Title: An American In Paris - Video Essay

It's very interesting. The other example of this painterly aesthetic is when Milo introduces herself to Jerry. Um, the establishing shot where Jerry's hanging up the paintings, that shot is really interesting to me. There's a few others like that scattered throughout the film, but I really like that one in particular because
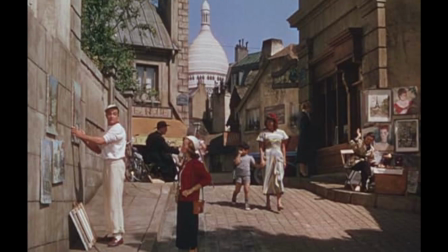8:47 the framing of it is crucial, in my opinion. The bottom half is only them, really. And then the middle of it all is the extras and a lot of the props on set.
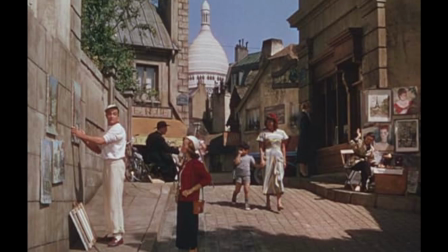9:02 And the background is just matte paintings, and layered matte paintings at that. So it has this really, um, like whenever you look at paintings from back then, a lot of the foreground with the subject in it does not have like a lot of other scattered props around it, you know, or small things to distract you from what the subject is supposed to be. And a lot of the stuff to fill in that volume of like a lot of paintings is usually behind the subject, and then the very interesting visual in the background most of the time.
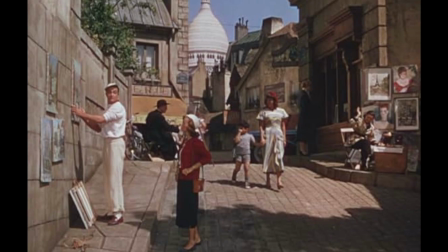9:45 And that shot captures that. The whole top half of it is just showing the architecture and the beauty of Paris. Super awesome. Also, Jerry isn't just an American, he's a New Jerseyan. pretty cool. He's from Perth Amboy, which is awesome. Did not expect to hear that. The most memorable moment of the film is, of course, the ending. It does not hold back with the visuals at all.
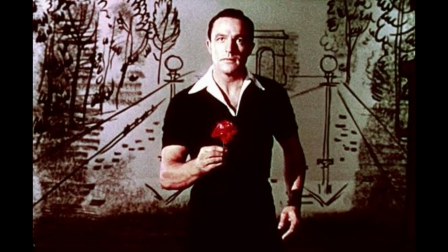10:16 And it's the whole dancing sequence when he's in the sketch that he drew on the balcony.
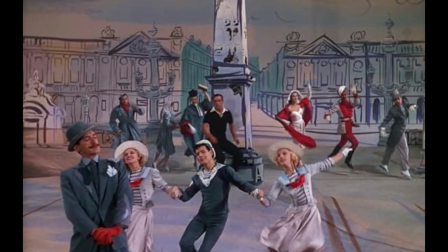10:22 It's all pairing the painted backgrounds and actually painted uniforms that everyone's wearing as well.
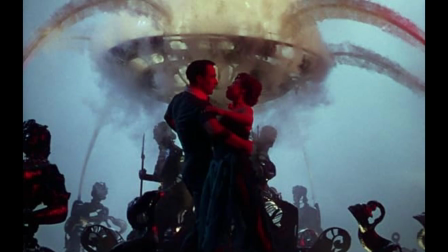10:32 Very interestingly, it's not supposed to be realistic. It's supposed to be artistic.
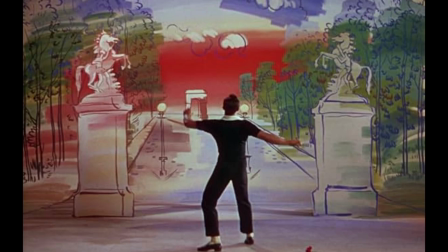10:38 It's supposed to look different, not real at all. Almost like Jerry's experimenting with paints just to make the painting work, which is really cool because it's all in his head. I mention this moment in particular not only because it's like one of the most memorable moments of the whole film and the ending of the film, um, but because a lot of the painterly elements of it could just be drawn up to, oh well, that's a matte painting, so it just looks like that. But they have like very intentional uses of framing and lighting to keep that vibe going. So to pay off in the very end of the film is really interesting. Next is the use and showcase of all the dreams in the film. Really just like daydreaming. But the first one is when we see Henry
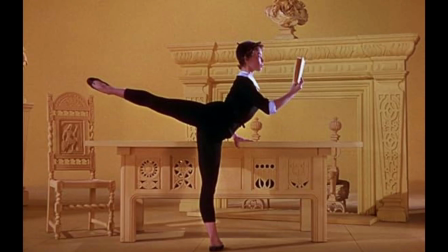11:44 imagining Lisa and talking about how awesome she is and uh, how she's like just a dream girl.
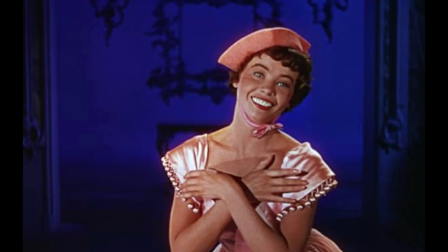11:52 And all of the sides of her personality are conveyed through that by very minimal backgrounds
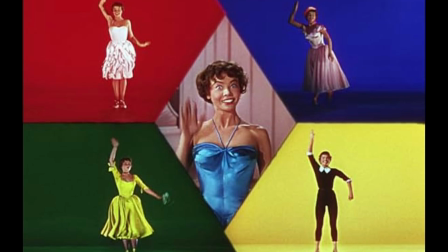12:00 and monocolor sets, paired in heavy contrast with whatever dress she's wearing. Like it makes it really like you understand that Henry is just in love with her, like um, and discussing all of the sides of her is assisting the storytelling of it all, but also the visuals of it.